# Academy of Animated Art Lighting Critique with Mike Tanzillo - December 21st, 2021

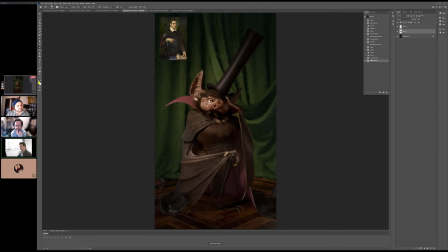I don't know if I like the color as much. I think I like your warmer color, but definitely adding some a little pop of light would be good. Also, they've got a really good. They do a good job
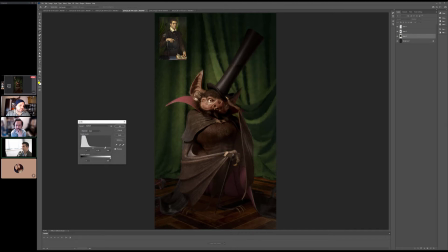of creating the kind of the halo effect behind the character too, and just making, because there's just like a part of it. It doesn't have to be the whole thing like this, but there's a part of what's directly behind the character's head that's a little bit brighter, and so just kind of keeping that to kind of focus us in on the center is really good.
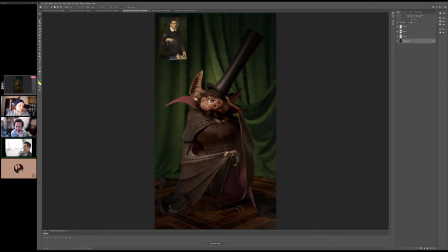I actually, looking at this now too, I actually think we could probably get a little bit darker in this bottom quarter of the image. Just to kind of really ground us down there.
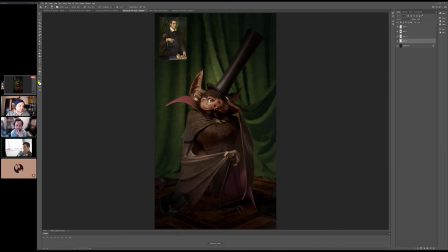But I think it's looking great. Just to kind of ground that, keep us focused in here. Might be a little heavy, but. I was actually going to say something similar. His feet, but you're adding darkness altogether.
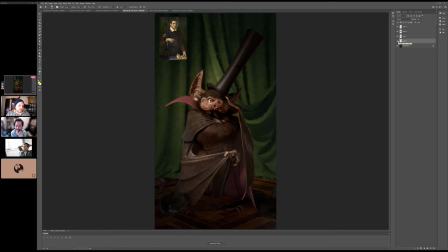It might say his feet look a little not differentiated from the floor. So like if you added a dark gradient where his feet are no gradient, and then behind his feet, inside of his cape toward the back, you get more gradient. It might help kind of just give a little shading to that. Also, to that bottom part.
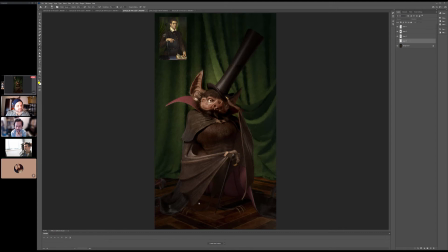Maybe just even creating more ambient occlusion shadow down there would be good. Is there? Did I do that? There's a rogue piece of bat back here.
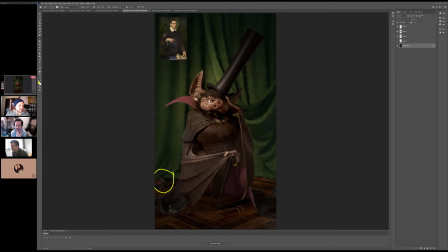Maybe I did that. Is that his cape? It's his cape coming around this way. Got it. Got it. Huh. I would almost clip that off. Just for this, just because like it's kind of interesting framing for something to come around and come back.
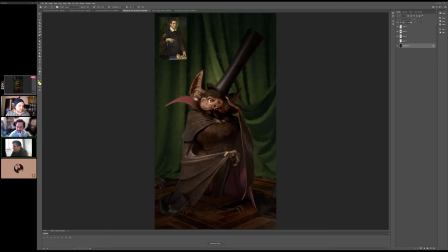It creates a disconnect, and you don't want basically you don't want other people doing what I just did. But I think it's really beautiful. I think it's really nice. This is really cool. Do you know, the artist isn't here? Is this actually in render, this style happening, or is this?
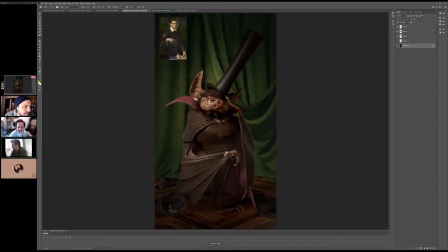I believe from the last time she said this was a Photoshop filter. Okay. Yeah. I mean, it's really cool. You can do NPRs. You can do non-photorealistic rendering techniques, especially in RenderMan. I know they have ways of doing this.
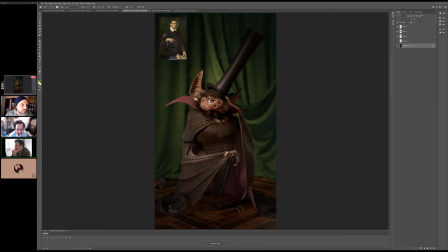But yeah, it's a really beautiful style, especially if you can do it like animated, like that is super dope. All right, cool. All right, great job, Julia. Okay, Aaron, let's talk about it. So Aaron is back.
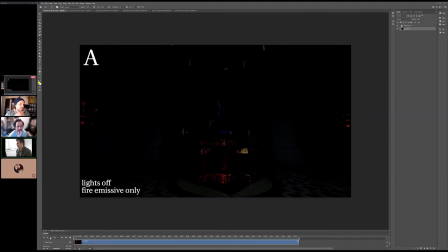He was on a brief stint into the metaverse. You don't have to watch this whole thing. Really, I'm just kind of showing the breakdown of my new version versus my old. Oh, got it. Which do you want me to play? Do you want me to play this one? Yeah, play that one. Okay. Yeah, you can play it.
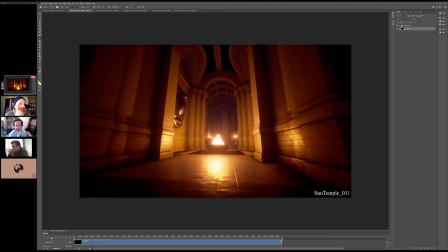The only thing I was really adjusting in here was that there was a couple patterns of fire that were together.
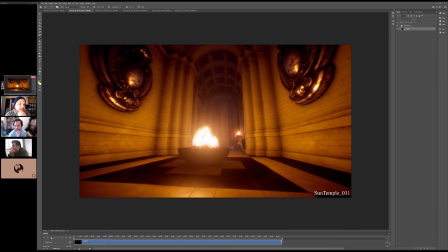So I had to go through and vary a couple of different ones. This is a higher resolution render. higher quality, I should say.
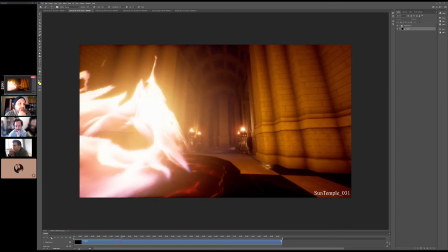That was the major stuff in this
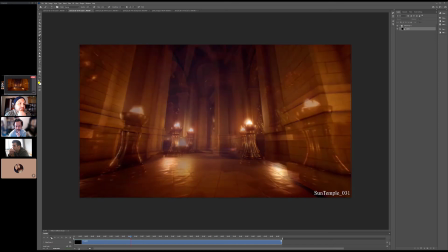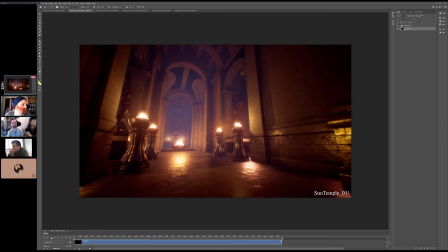section, if you look at the final frame on the old video,
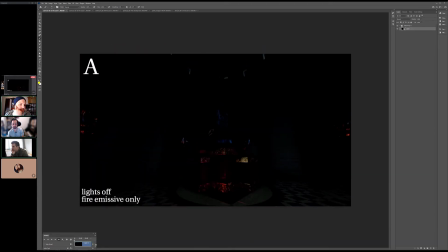you'll see a major difference in this hallway. Not the hallway, this temple region.
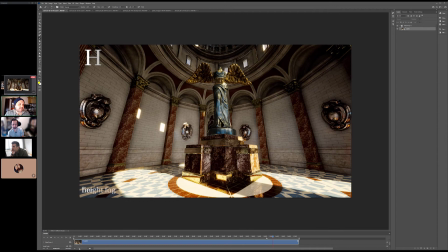And so, yeah, I just went through, I broke down my lights. I looked at, every little individual thing that was happening.
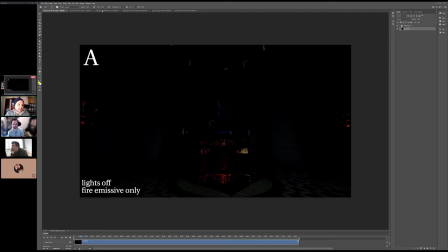So I looked at what every light was doing. I looked at what my post-process effects were doing.
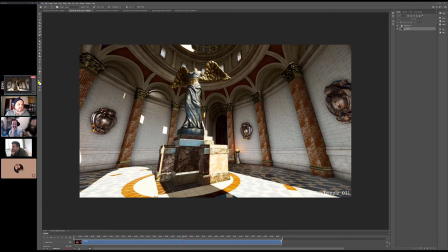And I really just went through, and I think the new version of this room is a lot more,
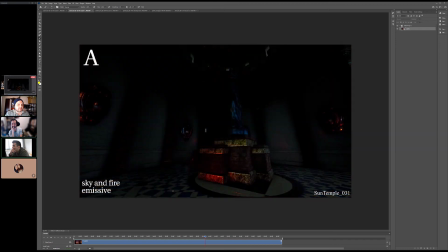I guess I should say, acceptable. It's basically the lighting. It's where you got me.